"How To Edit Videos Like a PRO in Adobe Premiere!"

Premiere is not dumb it will not you just start using your proxies to render out your final thing and just yeah make sure that your toggle proxies
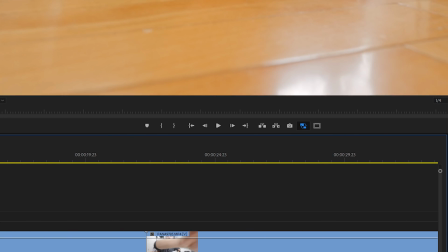8:23 icon is inserted into your playback controls so you can see when the proxies are being used and when they're not used.
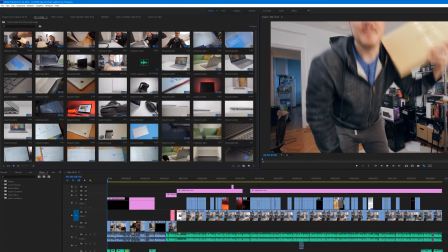8:32 Another huge advantage with working with proxies if they're on and you reopen the project all the thumbnail previews for your footage will load
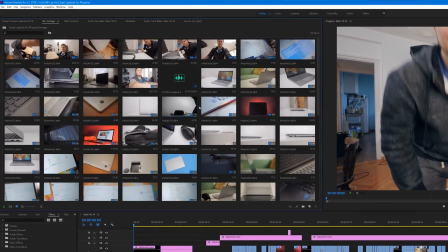8:40 instantaneously so you can resume working and finding your files and everything like that just instantaneously as soon as the project is open.
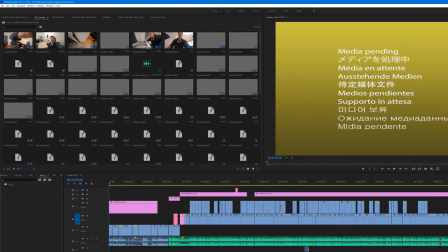8:48 If the proxies are disabled all the footage thumbnails will take forever to load with original files at least for my GH5 footage that is 8-bit at
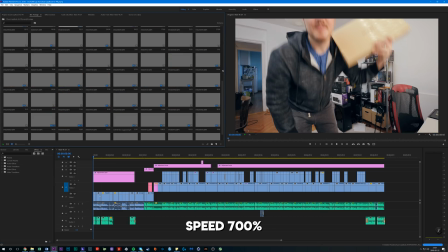8:56 4k either 24p or 30p and so that takes a while for it to load and may take a while for you to resume the edit even if the project is fully open and so now with storyboarding out of the way you've compiled all your footage in order that you will see it in the timeline let's talk about cutting and color grading ah damn i got yoga in 20 minutes it's better to edit in chunks anyway so i'll be back shortly. And I'm back. Yoga was great. Gotta cut my body some slack.
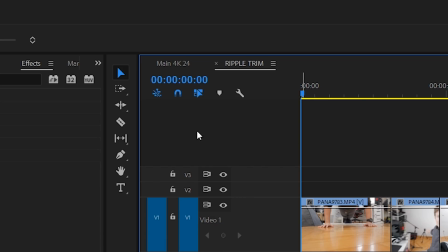9:22 I said so much. Speaking of cutting, let's talk about my cutting tips. So first of all, if you're not using the ripple trim tool, you're wasting your time instead of, you know,
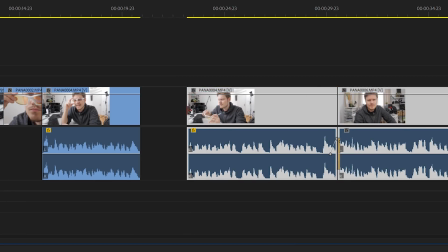9:31 cutting a certain portion and then cutting at the next portion that you don't need and deleting that file and then moving everything over,
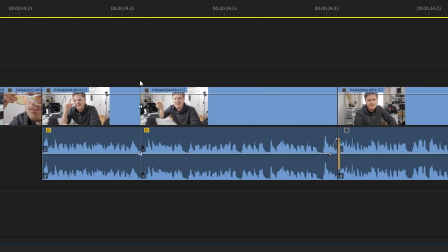9:38 you just simply use ripple trim and then move your file to
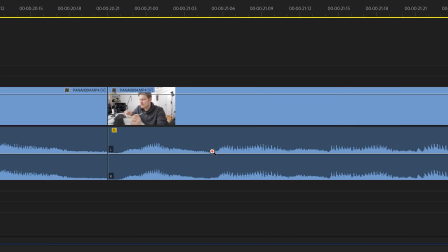9:42 a point where you want to continue on from next without having to do that whole thing manually.
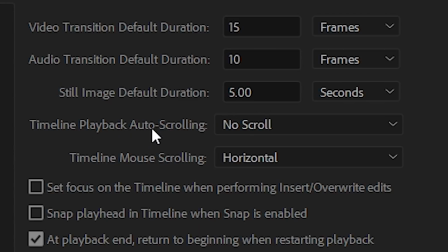9:47 I always insert audio fade between clips and I set it by default to do like 10 frames and you can change the duration of that easily just so that we don't have any hard cuts in audio and just to help to smooth out any variation in volume.
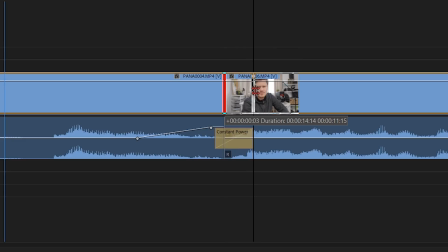10:01 For extra dynamics between clips I like to extend the previous clip by 5 frames letting the audio from the next clip to already start
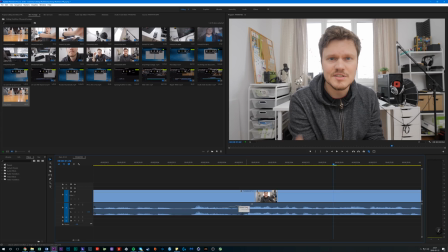10:09 to play before the video resumes and this creates this proper visual breakdown between my talking points without slowing down the overall pacing. I also like to change up the zoom just to emphasize the next talking point or to bring your attention to my emotion.
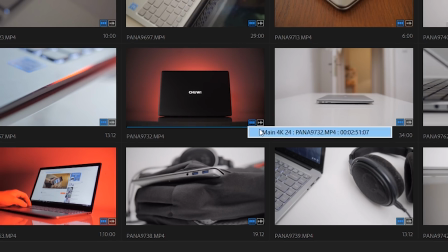10:23 Now you see this blue icon it tells you if the footage or the audio are used in your timeline and clicking it shows you where
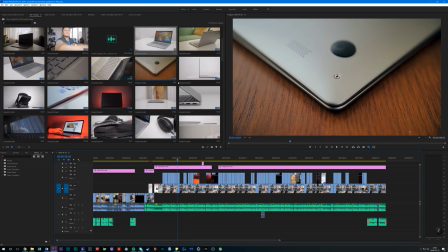10:29 it's already been used and I look at this icon all the time to see if I have any b-roll unused and I want to populate it in
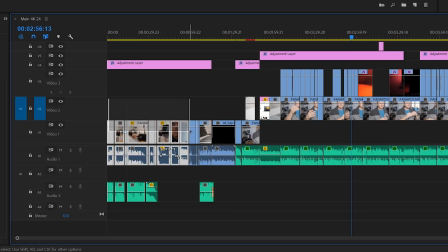10:36 certain sections of my timeline so that I don't waste footage. For visual groupings of your scene get into a habit of of color coordinating your clips inside your timeline.
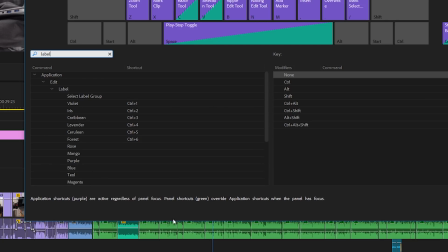10:44 This can be easily assigned to a keyboard shortcut. So for example, my intro is one color, my A roll or my on-camera portion is another, and my B roll is another.
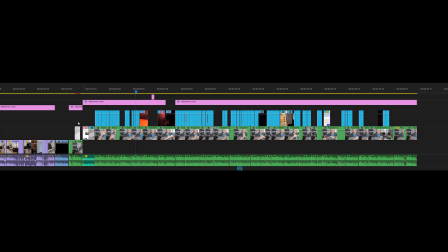10:53 And this way, if you accidentally move one of the clips outside of where it's supposed to be,
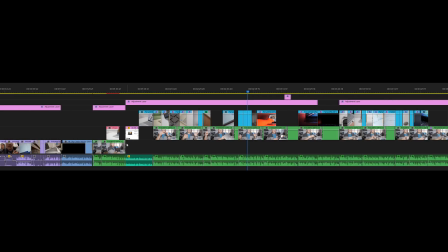10:57 it might potentially signal your attention to that area and potentially highlight that error so you can fix it. Now, while cutting, you want to avoid using the crossfade transition, especially if you're doing things on camera, it does not look, make sure that you're doing a hard cut when you're talking to the camera or actually just get into a habit of using hard cuts more often so that your composition and your pacing aligns better to those hard cuts. While cutting avoid too much breathing room. See that was way too long of a pause between that cut so make sure that if you are talking and there is a pause to continue the cut kind of appropriately so that the spacing is natural and you don't have those very long pauses that makes everyone very uncomfortable to watch and once the on-camera edit is finished I insert my b-roll that's already been storyboarded previously so that all the files are in order all I have to do is insert them into the timeline and clean up between the cuts and so a casual five to ten minute video would take me about one
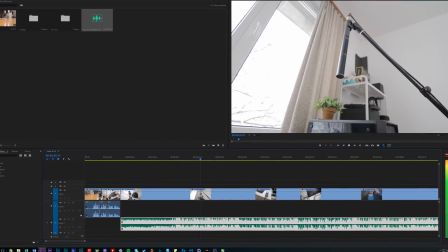11:59 to two hours to complete in the timeline that's cutting everything,
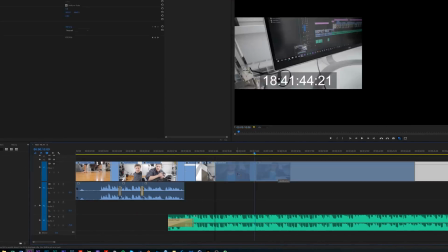12:02 making sure everything is flowing well and that is because I storyboard in advance and just simply insert everything
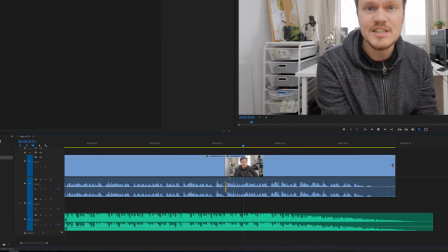12:08 into the timeline and clean out those handles so that things are properly aligned and the pacing is good. So now we're going to talk about color grading. So the number one tip I can give you regarding color is to use adjustment layers.